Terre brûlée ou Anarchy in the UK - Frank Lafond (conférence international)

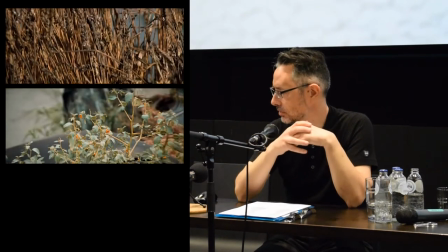(20:34)
Évidemment, c'est une idée qui est très forte et qui est exprimée très fortement dans le livre de Carson, encore une fois,
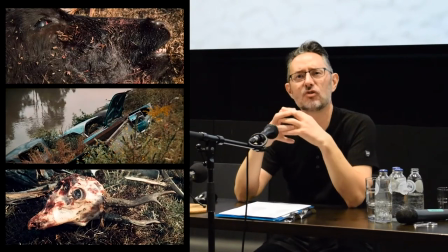(20:40)
c'est une interconnexion, d'interdépendance entre les êtres humains et l'environnement.
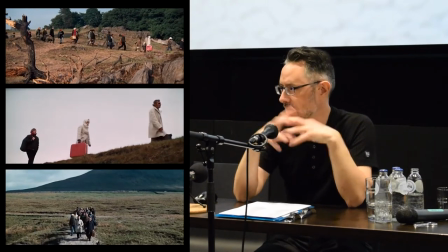(20:47)
C'est l'idée qu'il y a une interaction entre les deux, en fait. L'être humain agit sur la nature, mais la nature agit sur l'être humain.
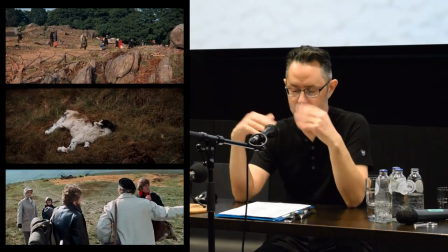(20:56)
finalement de respect si on veut l'un par l'autre et inversement. Parmi les ajouts de Wilde qui sont liés à ça, à la pollution, aux effets de la pollution, vous avez une scène d'accouchement
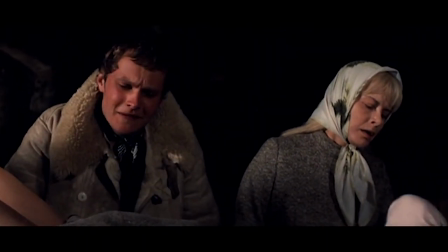(21:12)
qui est absente du roman et absente du scénario de Sterling que j'avais pu lire.
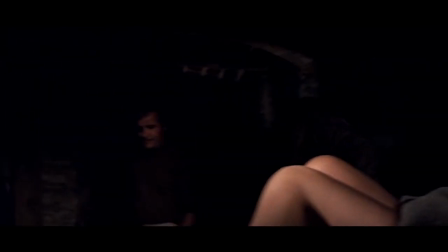(21:16)
Parmi les personnages qui sont venus grossir le noyau familial initial, vous avez une femme qui, à un moment, est contrainte d'accoucher dans une maison abandonnée et bien entendu ici, Ici, de manière très très évidente, la scène met en lumière un autre problème lié à la pollution qui est les risques de stérilité entraînés par la pollution.
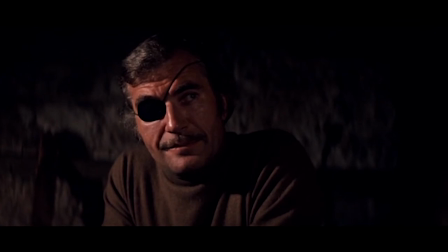(21:37)
C'est un leitmotiv des livres de Carson, notamment cette idée de stérilité, même si elle parle avant tout des insectes. Donc la ruine de la civilisation et de ses avancées techniques est encore davantage mise en lumière ici par un montage parallèle qui va montrer non seulement l'accouchement dont je viens de parler,
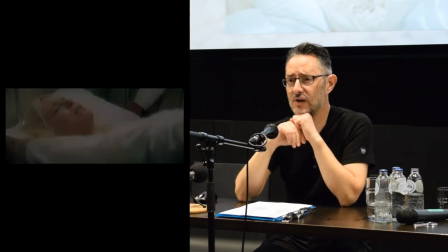(21:55)
mais aussi l'accouchement de la femme de John Costanz, le protagoniste.
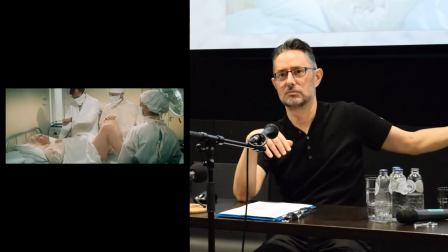(21:59)
Mais cet accouchement a eu lieu avant, il y a bien longtemps, et dans un hôpital.
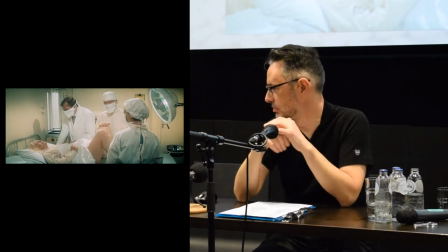(22:05)
Donc vous voyez ici très facilement les oppositions entre la lumière et l'obscurité.
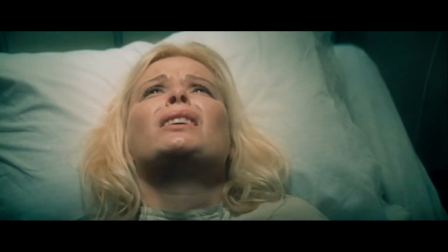(22:09)
D'un côté, il y a une femme qui n'a comme pour anesthésiant qu'une ou deux rasade d'alcool,
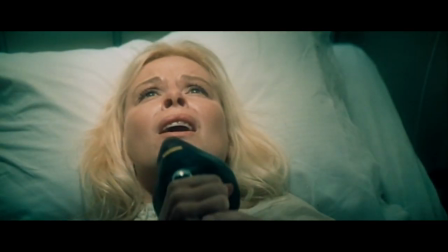(22:15)
tandis que l'autre peut à volonté avoir un gaz anesthésiant.
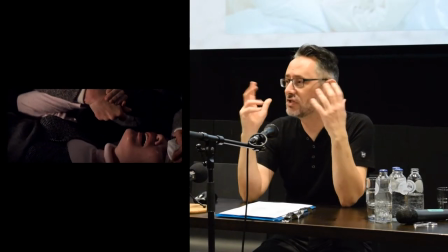(22:20)
D'un autre côté, vous avez John Constance qui est censé assister et procéder à l'accouchement, tout simplement parce qu'il a vu sa femme accoucher il y a 15 ans, avec la qualification qu'il a pour mener l'opération à bien.
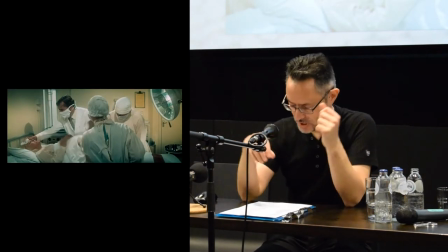(22:36)
Alors que bien entendu, dans notre cas, vous avez tout un tas de personnels soignants tout à fait formés. C'est partie des éléments ajoutés au scénario par Wilde qu'il développe. Le roman et le film croient fermement que face aux conséquences du virus, le vernis de la civilisation ne va pas se craqueler petit à petit, mais que la civilisation va complètement voler en éclats. Et il y a un épisode qui a été repris direct par Wilde, qui montre cette idée de rupture totale de la convention sociale, des règles, de la loi, par le groupe de personnages tout à fait normal, qui appartient à la classe moyenne.
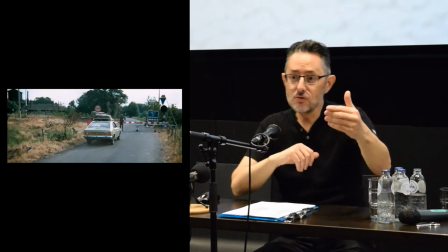(23:15)
C'est le moment où ils essaient de s'enfuir de Londres. Ils ont été prévenus, mais finalement, le gouvernement a pris les devants et a mis des barrages autour de la ville.
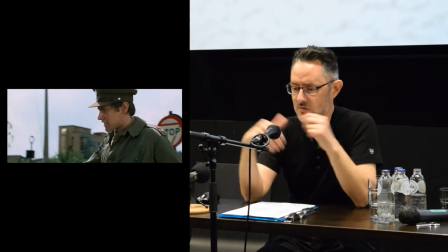(23:24)
Et là, la seule possibilité pour les personnages de sortir de la ville, c'est en fait de forcer un barrage militaire.
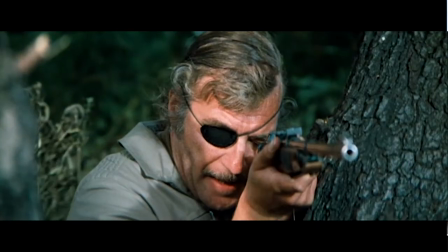(23:31)
Et en réalité, ils tuent trois militaires. Donc ce sont des êtres comme vous et moi, qui très vite basculent dans autre chose, dans une violence extrême.
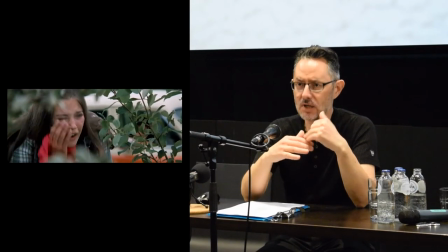(23:39)
Ce que montre le film, en revanche, c'est d'atténuer néanmoins la responsabilité des personnages que l'on suit.
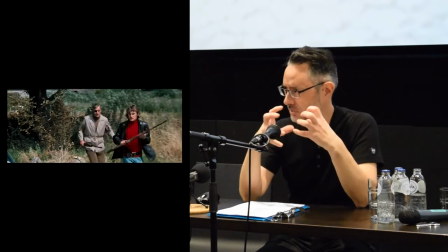(23:46)
Le roman était très violent, très âpre. On savait d'emblée qu'ils allaient tuer les militaires.
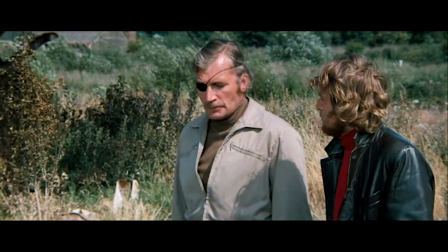(23:52)
Ici, dans le film, il y a des petits éléments qui permettent de faire passer un petit peu mieux la pilule, si vous voulez.
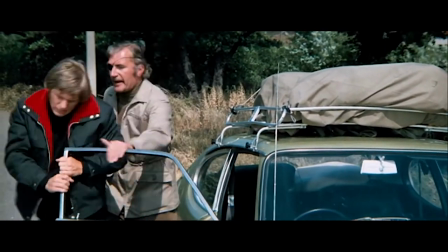(23:57)
Il y a notamment le personnage de Roger qui, face à la violence déclenchée sur les militaires, réagit très violemment et va jusqu'à vomir.
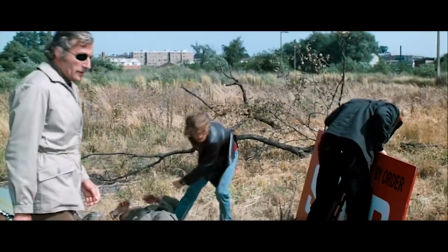(24:07)
Il y a aussi un ajout très intéressant qui est que la violence des personnages manière légitimée par le fait que les soldats, dans le film uniquement, ont pour ordre de tirer sur les civils qui voudraient forcer les barrages. Et donc il y a un compte à rebours. On passe de 1 à 10. Et au dernier moment, l'un des membres du groupe, qui lui pourtant est pront à la violence, mais qu'au dernier moment, il tue les militaires. Donc ce compte à rebours, l'ordre des militaires fait en sorte que l'action atroce est quelque peut atténuer.